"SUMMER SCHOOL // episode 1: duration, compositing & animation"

And now for the rest, I thought of showing some other examples, because well, first of all, I think it's good to be transparent about the processes you use, because I find these very exciting and I find it really fun to make. So it's really fun also for me to share, obviously. But also because I think so much of my work is about thinking about animation, doing the animation, but also I think there's a very specific thinking that you achieve through doing the animation. And looking at these compositions is a very good way of figuring out what I mean when I talk about the layers and the multiplicity. So I'm going to go into an older project file in After Effects that I used for my most recent video border as interface, and just show you some of the assets that I have in there that I have used. So so far we've used like the drawn character, and then I animated the sky with my cloud paintings,
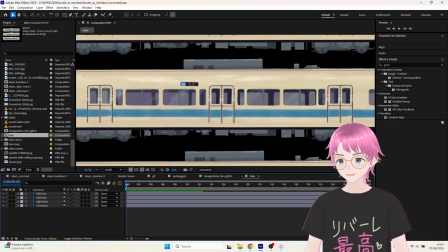(54:27)
and then I use these real life photos in my works. But often I paint other bits as well.
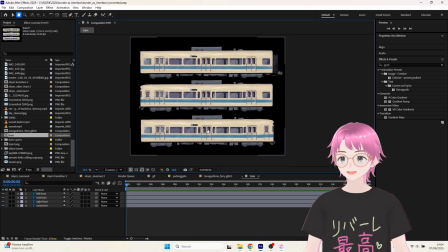(54:35)
Not super often actually, but sometimes it happens. I have this file of a train I painted, for example.
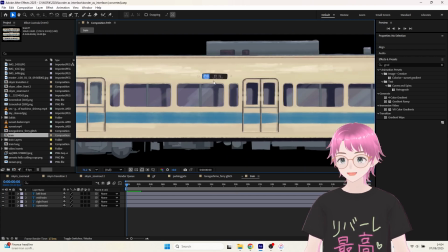(54:42)
This is the train that passes in the final scene of 5 centimeters per second.
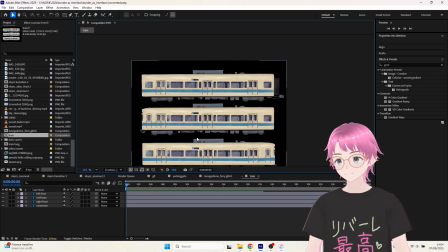(54:47)
Is the same model. And I painted this version of it
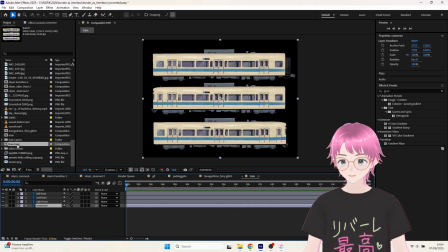(54:53)
I painted like a front car, a middle car, a back car, and then these connecting units so it can be assembled in any length for my purposes.
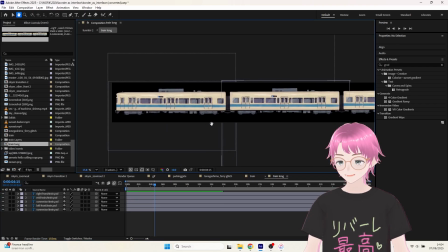(55:01)
And then I put this into like a longer composition in which I connected the train cars into a big line. So this is my train. I think it's just called like train long in the composition names. And I have been incorporating this into videos for a while. I've actually used it in openings, I think, this same file.
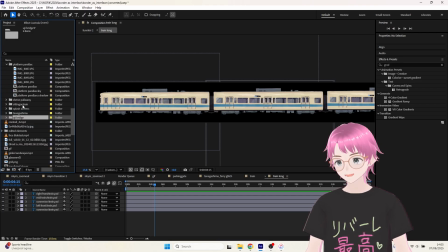(55:19)
I often reuse assets because, well, A, they take a long time to make, and B, I quite like them and I would like to use them again. So if I find the right file, I can show you an example of this painted asset being used.
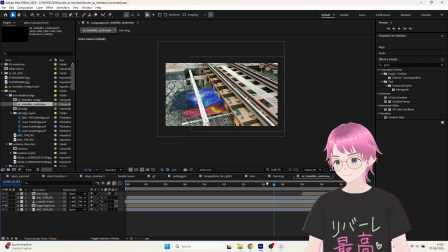(55:36)
So I made this composition, which is kind of reminiscent of this
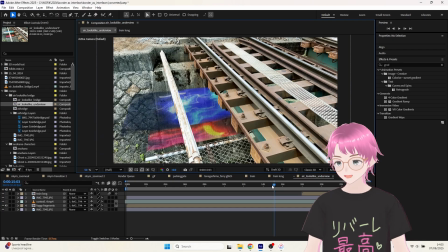(55:44)
train bridge crossing over a small stream that shows up in the anime Air opening.
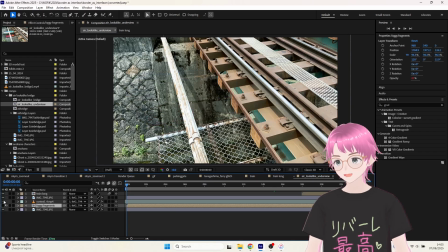(55:53)
And so I'm using that here with some of these floating screens that I love to put into places. And basically, so I have the base image, which is just a picture I took in this place.
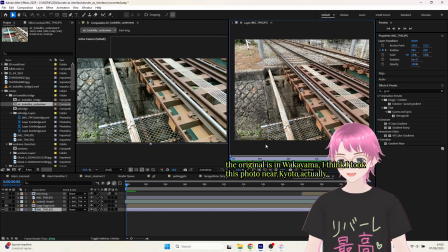(56:02)
It's not where the Air opening is based on, but it looks a lot like it. Actually, the place in the Air opening, the bridge has already
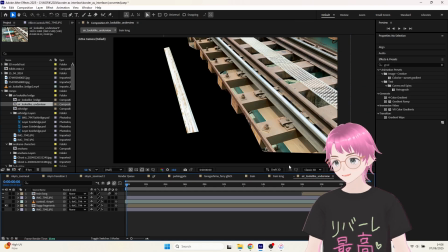(56:14)
fallen in, so it's out of use. But I separated the top object out from the background object.
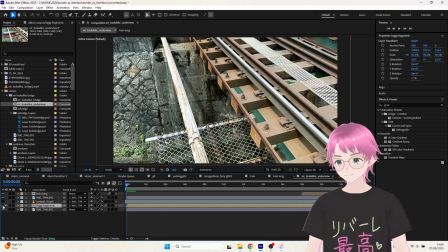(56:22)
This is so I can put the floating screens in and they will be under the rail bridge and the pipe thing. And then, as the video progresses, I have like a slow camera movement that's just done by me moving the layers around.
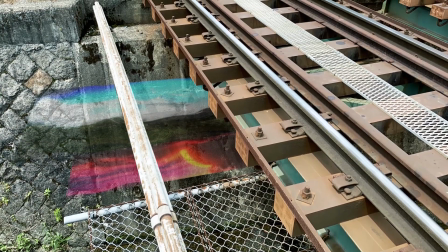(56:41)
And also I have a bunch of effects on the little floating screens.
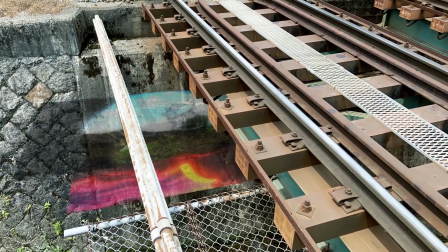(56:44)
These are probably some customized version of the pre-made After Effects effect called Bad TV.
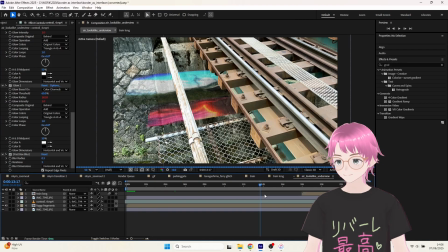(56:50)
It's really fun for like adding noise and some fun colors and wriggly movements to things that are meant to look like screens, basically.
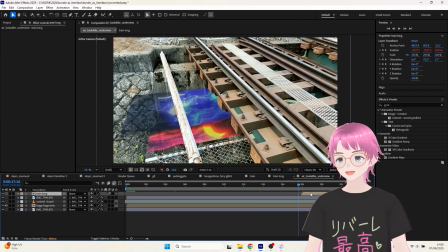(56:59)
And then at the end, you can see I have my train coming in. So it starts here.
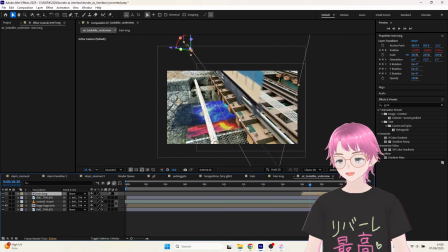(57:05)
You can see the rectangle approaching. It's that massive thing coming from backwards in 3D space.
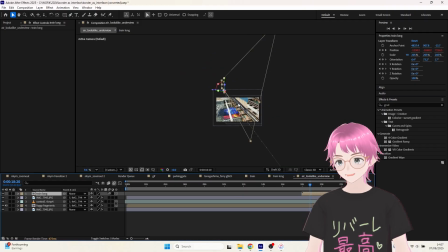(57:13)
The angle is quite wild.
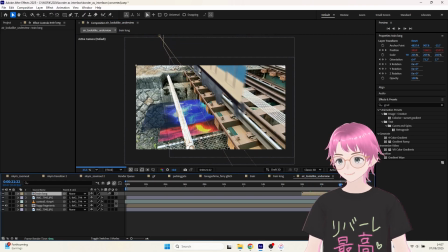(57:19)
And you see the train comes in as if it was a real train going along the tracks, and then it goes away.
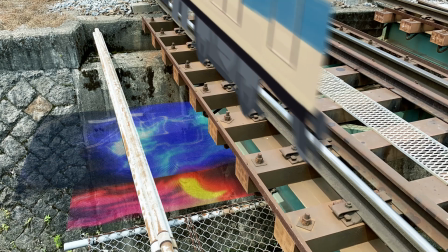(57:25)
Done.